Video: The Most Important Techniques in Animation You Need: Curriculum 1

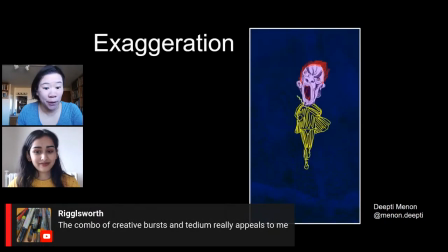16:28 Wrigglesworth is saying the combination of creative burst and tedium really appeals to me. I really think animation, you have to have such an incredible amount of patience.
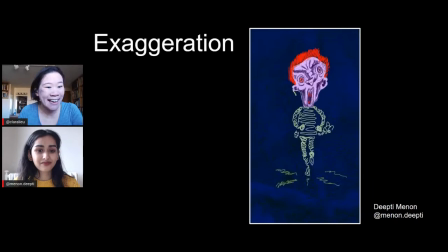16:39 But the thing is, the payoff, whoa, I am just blown away by that moment when you press export and it's like, oh my God, it's a magic trick.
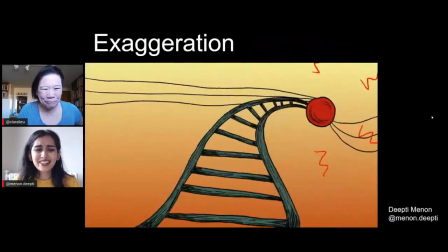16:48 It's incredible. Yeah, it's so satisfying.
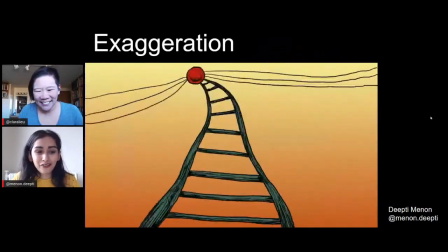16:53 And like, it really, even a second of it can be so satisfying and so worth it.
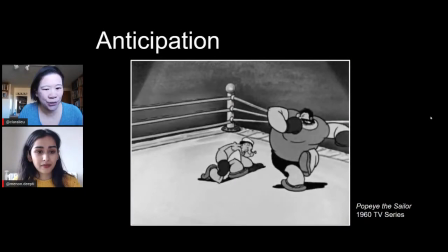17:00 Okay, anticipation. How would you describe this concept?
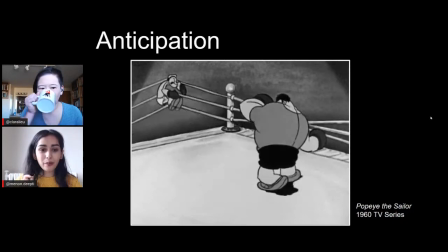17:04 So anticipation is a little bit harder to wrap your head around, but it's that moment before an action.
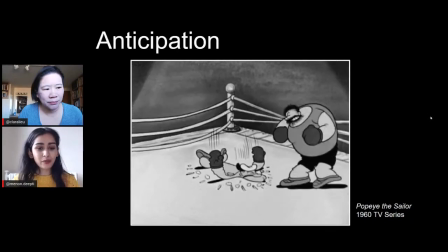17:10 And it's really, you'll see it again a lot in animation, but it's, for example, this bully who's punching Popeye.
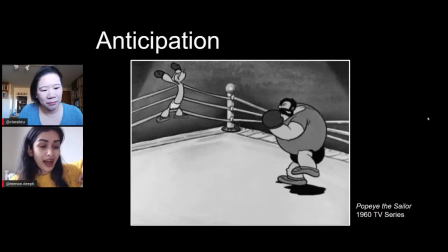17:16 There's a moment where he swings his arm back in anticipation for the punch.
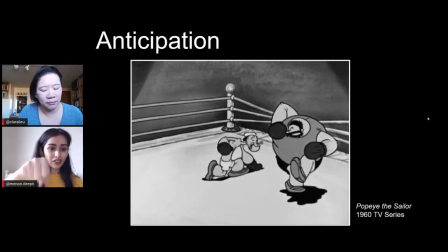17:20 So instead of the punch just being an animation like that, where it's just going straight back and forth,
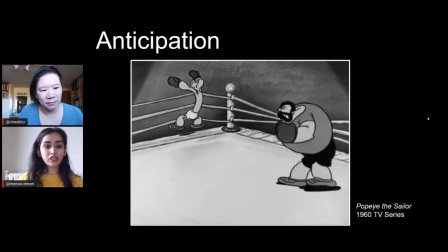17:26 there is a moment of anticipation, which gives that movement a really nice arc.
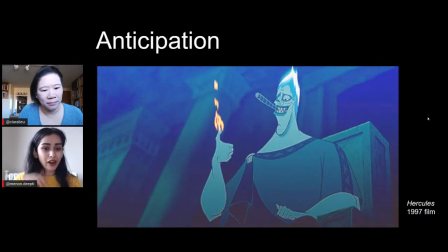17:30 And with Hades over here, it's really slight, but right before he lights his finger on fire, there's a moment of anticipation where he puts his hand back and then flicks it forward. So anticipation is a really nice tool in animation that can just add a sense of reality to it.
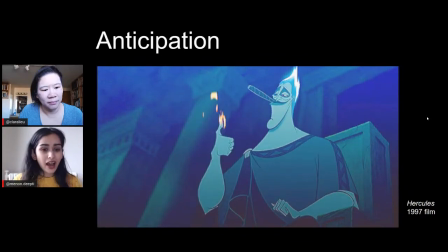17:49 Like, it almost makes it feel more real, and it makes it feel like more flowy. And it just makes your pieces really feel like it's coming together.
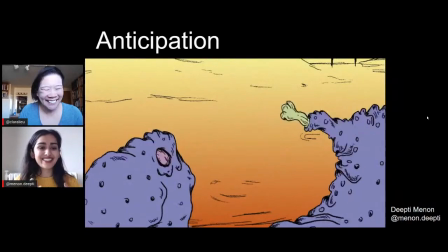17:58 It has such a nice satisfactory feeling to like watch something have a moment of anticipation and then do the action, rather than just like going from still to action. I just love this little moment. This little creature on the right-hand side when it opens the mouth.
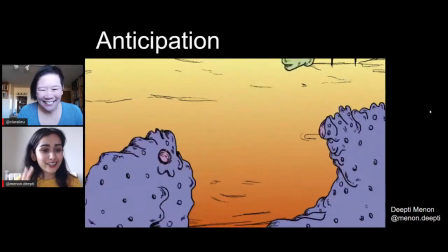18:17 It's like an inhale before a sneeze. I think a sneeze is such a wonderful idea of anticipation, because it's like a instead of just going, there's like a, and it's also exaggeration in animation. Instead of just doing a sneeze might just be like achoo, but when you do it in animation, you can really make it a
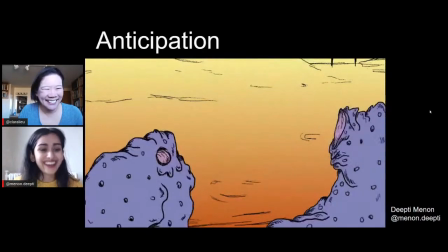18:38 and pause and then let it out. And it's so satisfying.
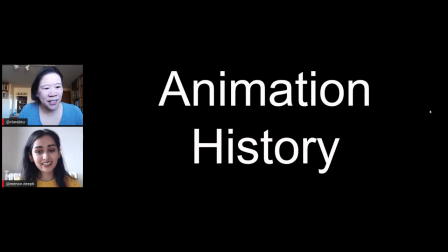18:44 All right, let's dig a little bit into animation history, because I think almost more than any art form,
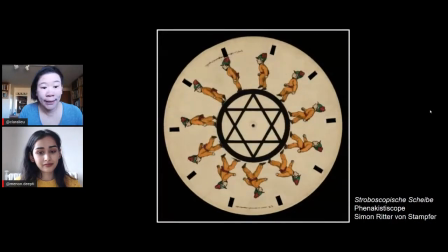18:52 animation has changed so dramatically, so quickly. Like when I was in art school, my husband was an animation major at RISD.
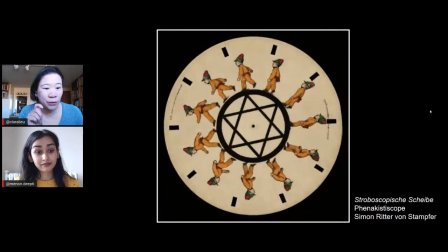19:00 I mean, they were cutting film with razor blades and taping it together. And the computer animation was this program, they were like called Amigas.
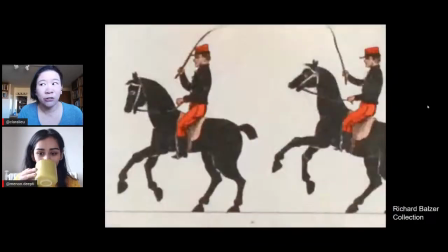19:11 And so actually the way animation is taught today, light years from the way it was in the 90s.
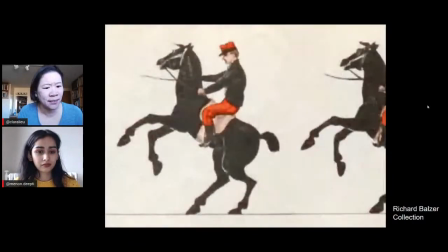19:18 So I always think, Deepti, that that's a tough thing to deal with, because the technology is changing so fast.
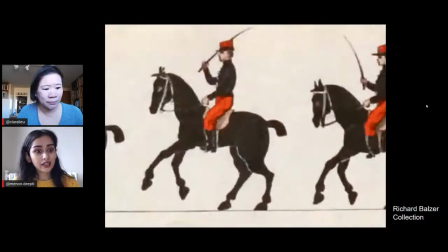19:25 The technology is really changing.
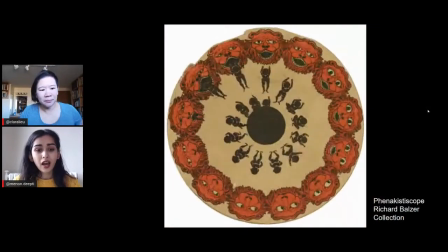19:27 But what I will say, like most mediums, but especially with animation, working traditionally and in these like really old forms, like even these
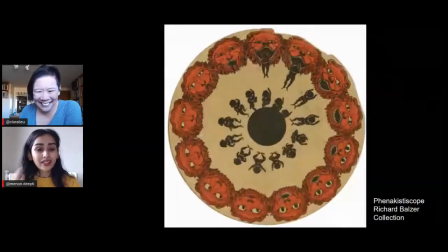19:38 phenactoscopes, how do you say that word? I don't know. That's actually work that animators do to this day. One thing I love about animation history is, even though it's from years and years ago, all
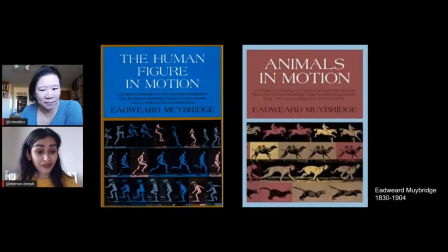19:49 of these old ways of working are still actually very alive and well by independent and experimental animators. And it's so fun because it's so easy to do now with the technology we have. But I think regardless of how scary and advanced the technology is going, it's all rooted in this. And you can still do this. And it's so exciting.
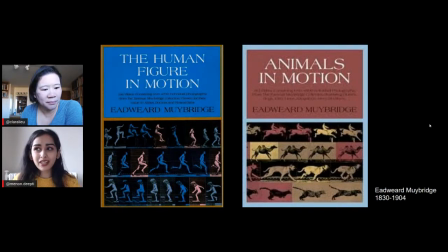20:08 And one thing I will say about the technology is like a lot of times you can learn that on a job, but learning the basics, which is all based in Muybridge and all of these like old tools,
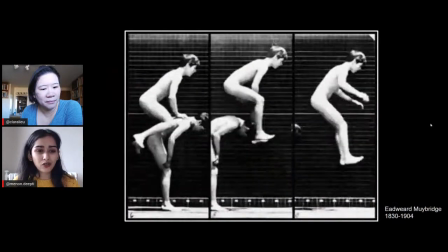20:19 is so exciting and will really teach you the core skills that you need,
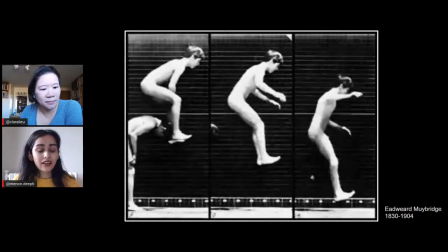20:22 even just to understand technically, so that you can be a really great, well-rounded animator.
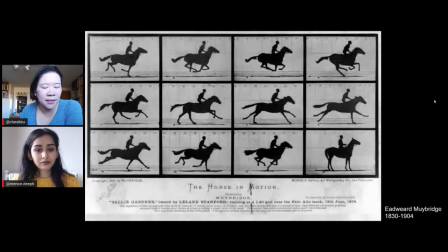20:29 I mean, Deepti, I hear a lot from art school students. They complain that, oh, we weren't taught enough about the software.